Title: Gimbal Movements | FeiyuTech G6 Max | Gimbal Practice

Yo guys, what up? Me, Patrick LeVar. Quickly doing some gimbal practice using the Canon EOS M. I do not have my cell phone. It is broken, if you do not know that. So, getting out, trying to get comfortable with the Canon, which I do not feel comfortable using.
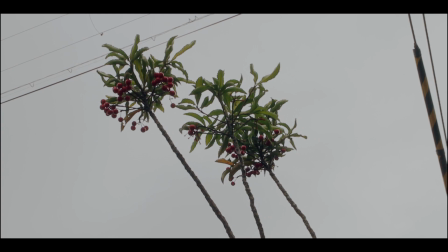(1:05)
Typically for me, the biggest problem is trying to control the gimbal to be smooth and get a nice smooth move,
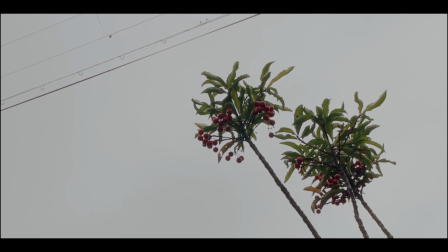(1:12)
especially like I'm trying to do a slide. I like to get a medium shot or a wider shot,
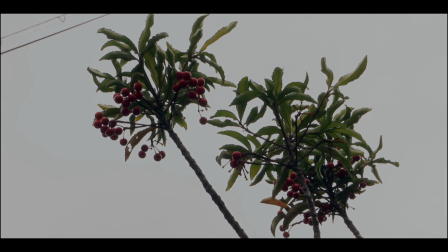(1:18)
then I'll zoom in here, and I'm using the Magic Lantern
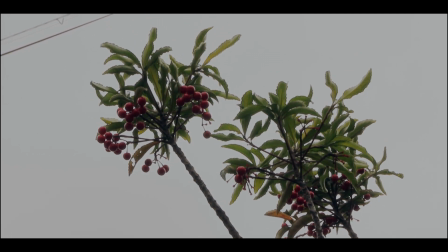(1:23)
add-on, and it kind of helps me to get things in focus, and then I'll try to get in and do a close-up in the same direction of the move.
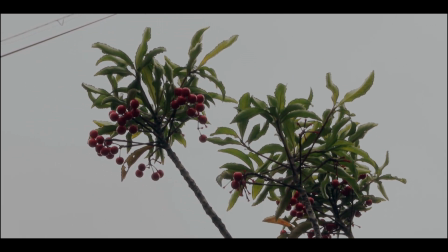(1:31)
So again, sliding, trying to be as smooth as possible. Tough.
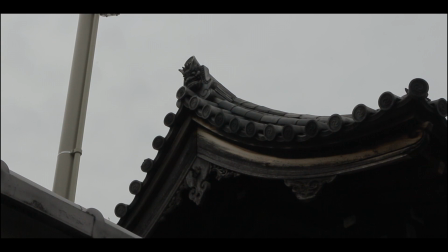(1:38)
Again, I got my mark, I got my focus, and this time I want to try to just push in.
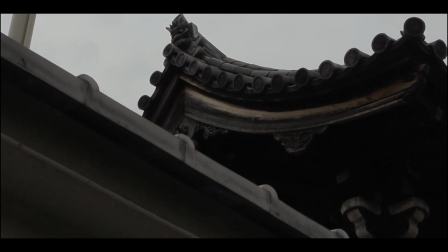(1:45)
Got my gimbal in all lock mode. And then I'll do a reverse, push, pull out, kind of dolly out.
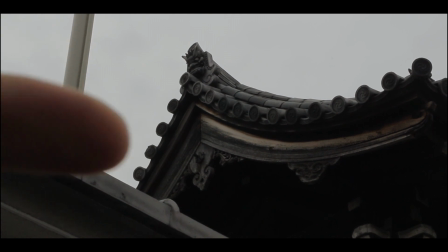(1:54)
You notice I got things in the foreground here like this and this, just to help. Because if I didn't, this is what it would look like.
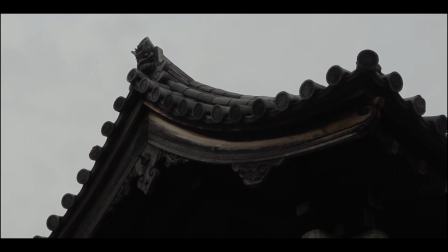(2:00)
And if I move forward, If I move forward, you really can't tell I'm moving forward or back.
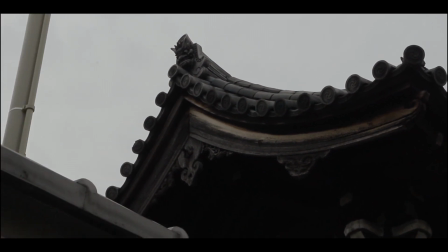(2:08)
That's why having something in the foreground like this just helps to give some depth and movement to it, see?
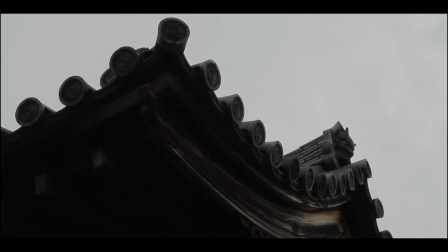(2:17)
Again, same thing, got the gimbal all lock mode. This time you notice there's nothing in the foreground, so the movement doesn't look that great.
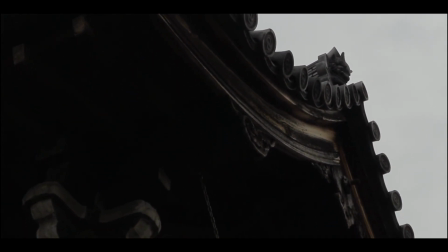(2:25)
So I'm gonna try to get closer to this wall here, and I need to probably zoom out my focus there.
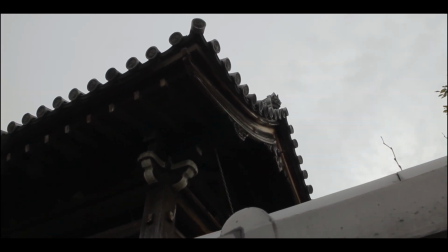(2:32)
Okay, let's try it again. So just moving in forward, dolling